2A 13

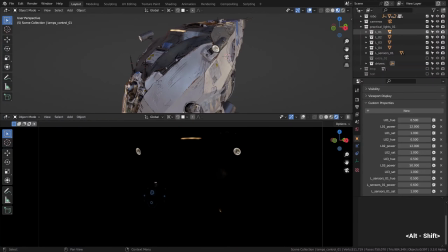(4:11)
If you have a look in the outliner, here we have some extra lights in the extra_01 collection. It is a bunch of point lights basically to bring in some more exposure to these areas affected by practicals.
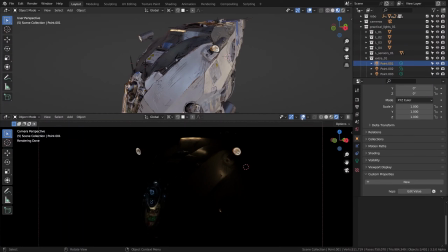(4:26)
So it's like a really subtle supplementary lighting thing. I am extremely careful to not overdo it though. You should probably be careful too.
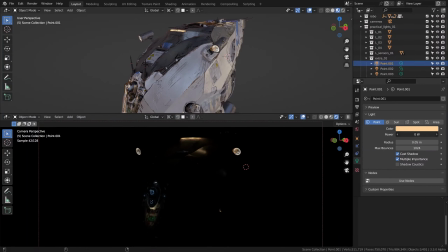(4:38)
The amount of lighting spread around should always correspond to the perceived brightness of this particular source to make it believable. Otherwise, it'll just crumble. Okay, the hue of every such omnilight should also line up perfectly with the hue of its parent,
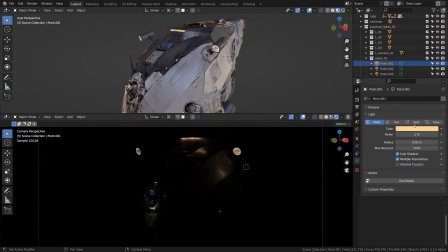(4:57)
for pretty much the same reason.
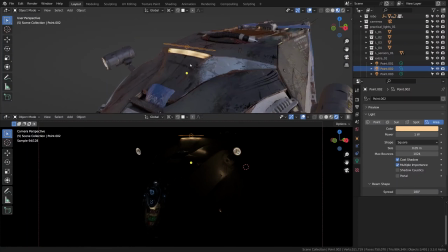(5:01)
So here at the top we have a tiny area light shaped like the lamp itself.
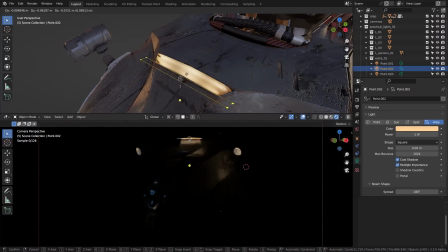(5:07)
It is slightly more interesting this way, I believe, but nothing too fancy really. Just a little bit more light radiated on the surrounding areas of the model.
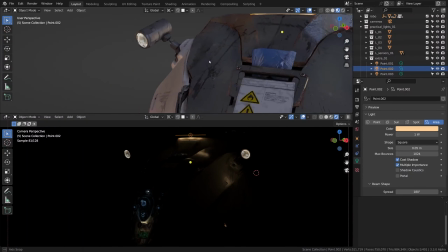(5:20)
Following the same logic, the point light near the lenses offers some exposure for that area.
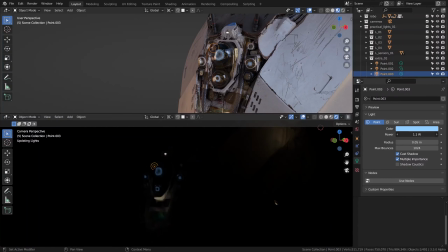(5:27)
Imagine that we are taking the bluish backlighting of the lenses as an inspiration and extending this concept a little bit. It's okay as long as it's motivated by something.
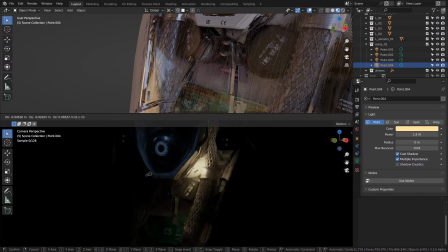(5:40)
And here we have one more light underneath the glass to imitate an LED indicator or something hidden in there. I thought it would be cool if we could see some of the details there. It goes along the lines of realism as well.
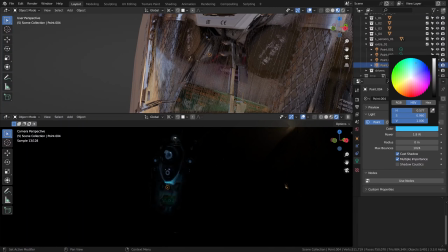(5:56)
These LEDs is something that we expect to see when it comes to embedded electronic parts like this compartment. So it's a blend between aesthetics, let's say, and realism.
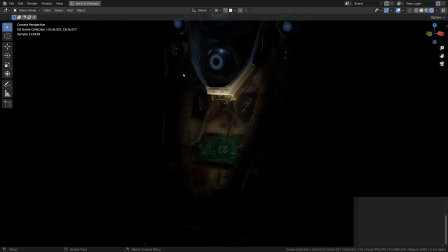(6:08)
The color of this light can be anything, but I'm staying faithful to more or less neutral hues though.
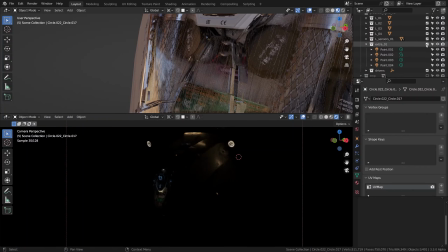(6:15)
So that was the extra lighting to help sell our practicals so they have more effect on the model. It's not a necessary step though, diving into such details and stuff like that, but I thought it's worth experimenting with.
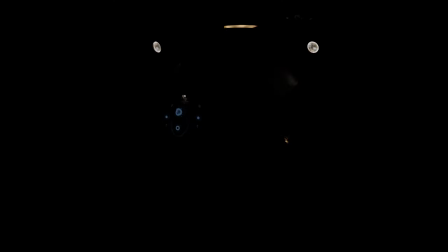(6:31)
A comparison incoming. This is our raw practicals, plus the extra lighting touch. Think of it as layering or scattering extra points of high contrast, which are motivated by stuff like lamps and sensors and LED lights.
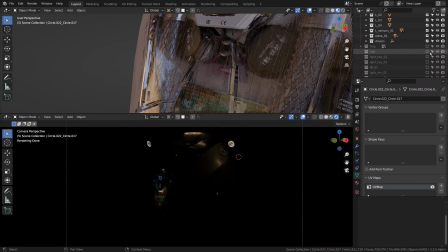(6:49)
I think practical lighting is a really exciting part of filmmaking that we need to culturally appropriate as 3D artists.
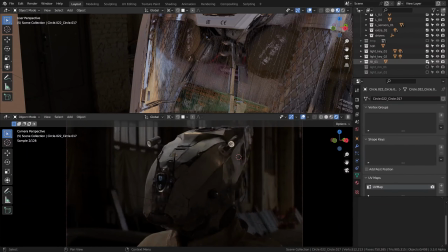(6:56)
That's my take on it anyway.
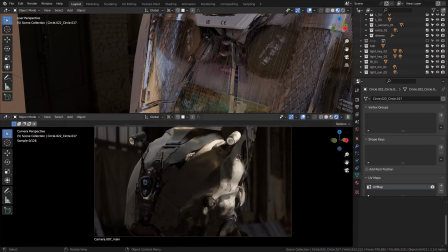(7:01)
After switching on all the lights, I really dig the complexity the practical lighting adds to it.
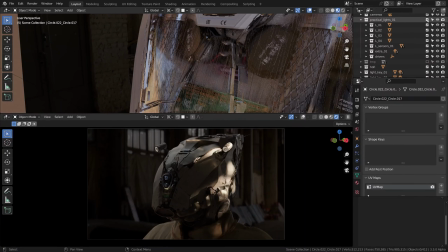(7:10)
There is still one thing that throws me off a bit. I don't really like one of the extra lights that we added. Is it this one? Yeah, I think it's a bit too strong. Not a big deal though, it's just my obsession with details.
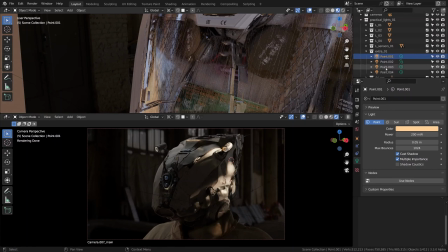(7:27)
Alright, all feels good now, I think. What do you think?
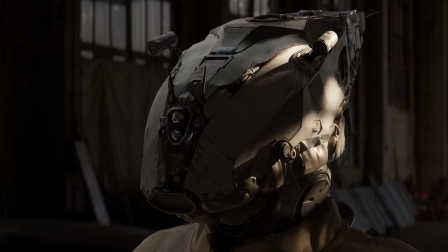(7:34)
Do you like it more with practicals? Does it feel more satisfying with these extra points of interest scattered around? I think it does. I think it does. Such layering is a part of what creates depth and dimension. What is important is to keep the light ratios in mind though.
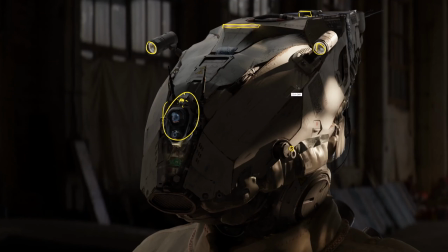(7:53)
It is tempting to make every practical super hot and punchy, but we shouldn't do it, and that is why.
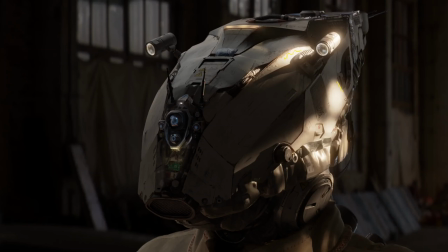(8:00)
I'm gonna demonstrate it with the help of the glare effect, which helps to see what's truly bright. And now basically the sun is still the most powerful source, and the practicals look rather dim in comparison. That is a good dynamic range. It is nice and wide, and we just understand the light ratio.